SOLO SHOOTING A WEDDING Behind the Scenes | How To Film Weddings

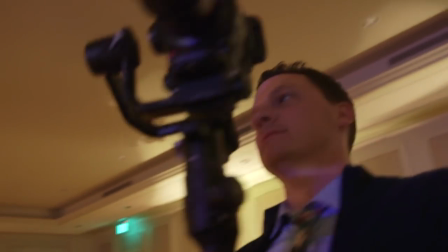4238s
A little bit upset that I just set the Ronin up and the band's taking a break.
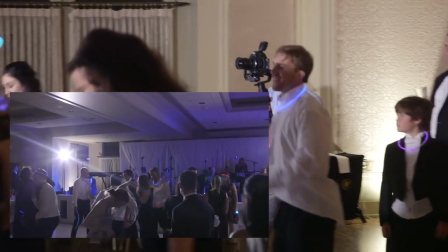4244s
Again, this footage is not color corrected. Just a flat image out of the camera.
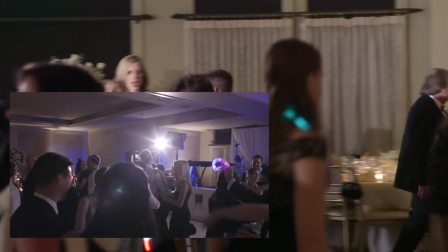4253s
I've realized too on the gimbal, if I'm not just moving, I really don't love the footage.
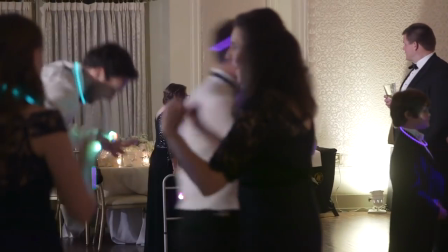4259s
I mean, it just looks pretty boring. I try to stay not above everybody, but where their heads are in the foreground.
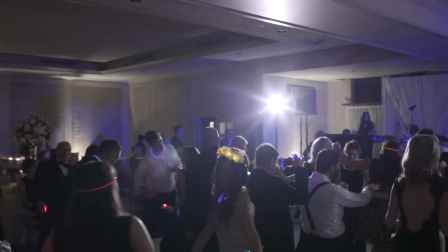4269s
So you see I'm a little lower, so people's heads kind of go past me.
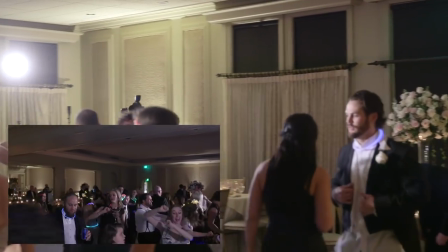4273s
If I do get a little bit higher, it just doesn't look as great to me.
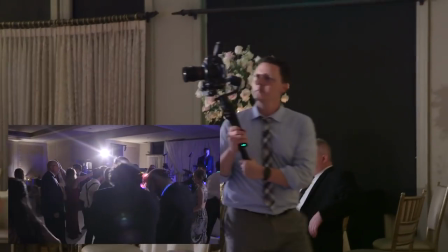4283s
And you'll see, I just kind of make a half circle around the dance floor again and again and again.
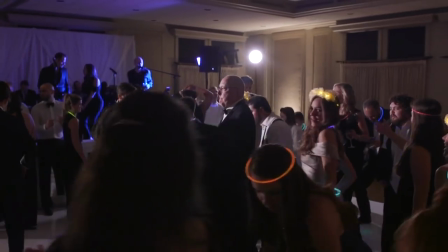4288s
I love shooting towards lights. It adds a lot of emotion to the shot itself, makes it feel like more of a party.
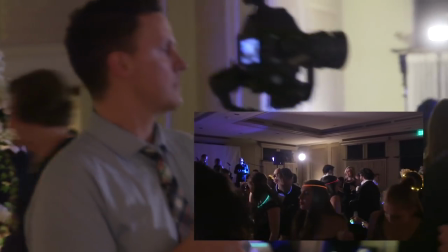4296s
You see that shot not toward lights. Kick it right back towards my light, and as I make a curve around, you'll see the torchlight.
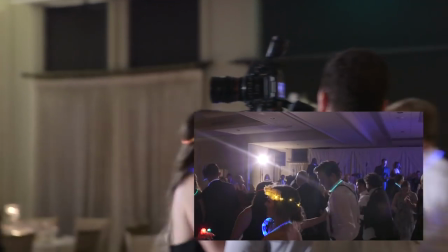4304s
Just looks prettier that way. Adds a little bit of that flare.
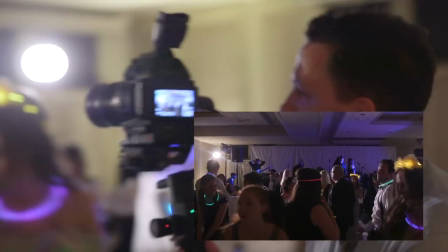4310s
Again, just half circles.
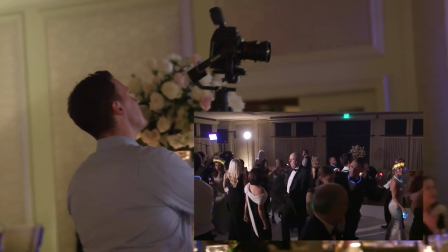4312s
I get a few of these and then I kind of just chill out and wait till the band will get back up on stage and then get a couple more shots and be just kind of chilling at that point.
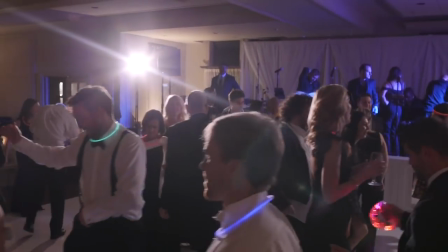4322s
If anything big is happening, obviously I'm going to film it, but as an editor, you don't want to just keep shooting and shooting and shooting if you already have good stuff.
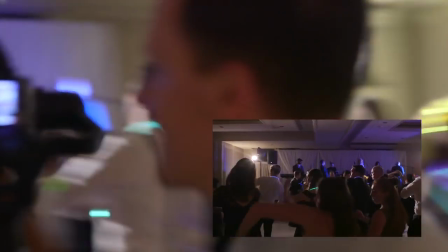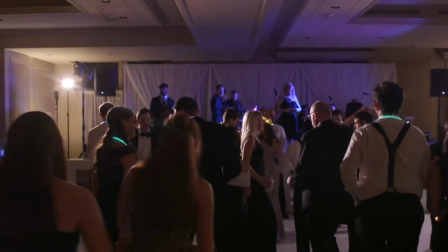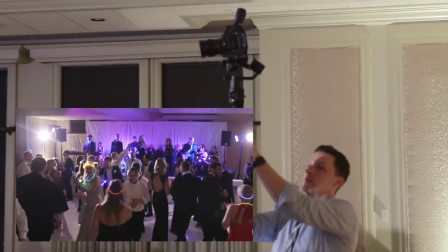4341s
Alright, this is me trying to get a good shot from way up above. I take it real slow and kind of go down and to the left.
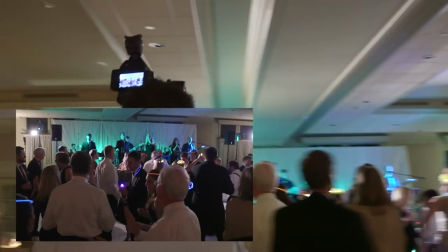4347s
It kind of feels like a jib, so that's the goal with the shot like that, where I'm starting up high as I'm going to end down low.
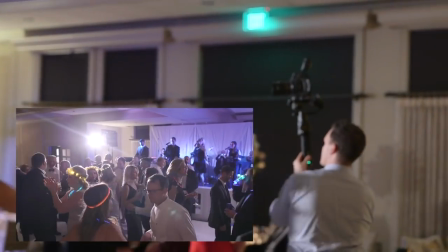4353s
The band is back on the stage, so this is the shot I'm going to end up using for the actual wedding film.
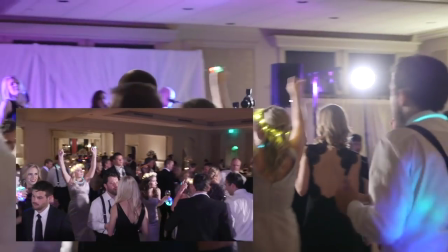4359s
Do a big circle so you can kind of see the full dance floor. That's the point of these gimbal shots, is eye candy, so that's what I'm trying to find.
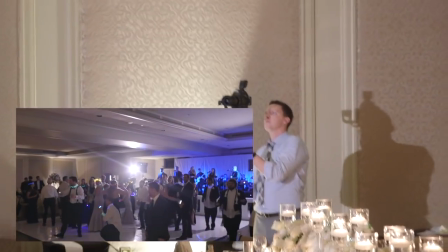4371s
And if you notice, I'm not trying to do just big movements. I'm just trying to do small movements.
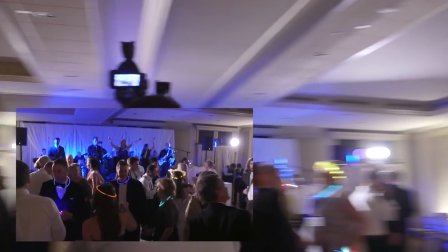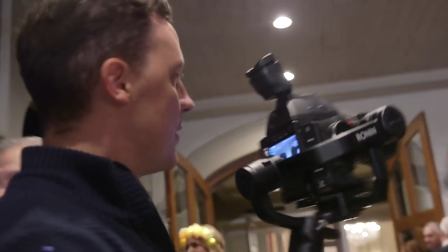4383s
So we're going to walk backwards with the gimbal, make my way backwards on the way out.
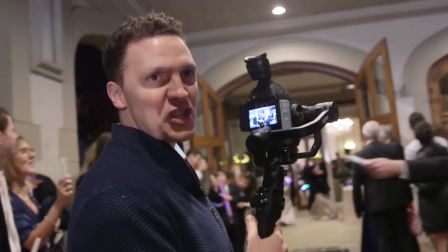4388s
That way I still get gimbal and their faces, since it's just me shooting.
What's the name of the bar? Sit down.
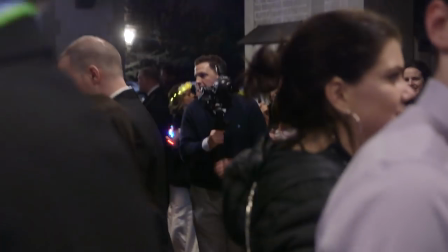4396s All right. Everybody has a difference. So I just like to stand right next to you.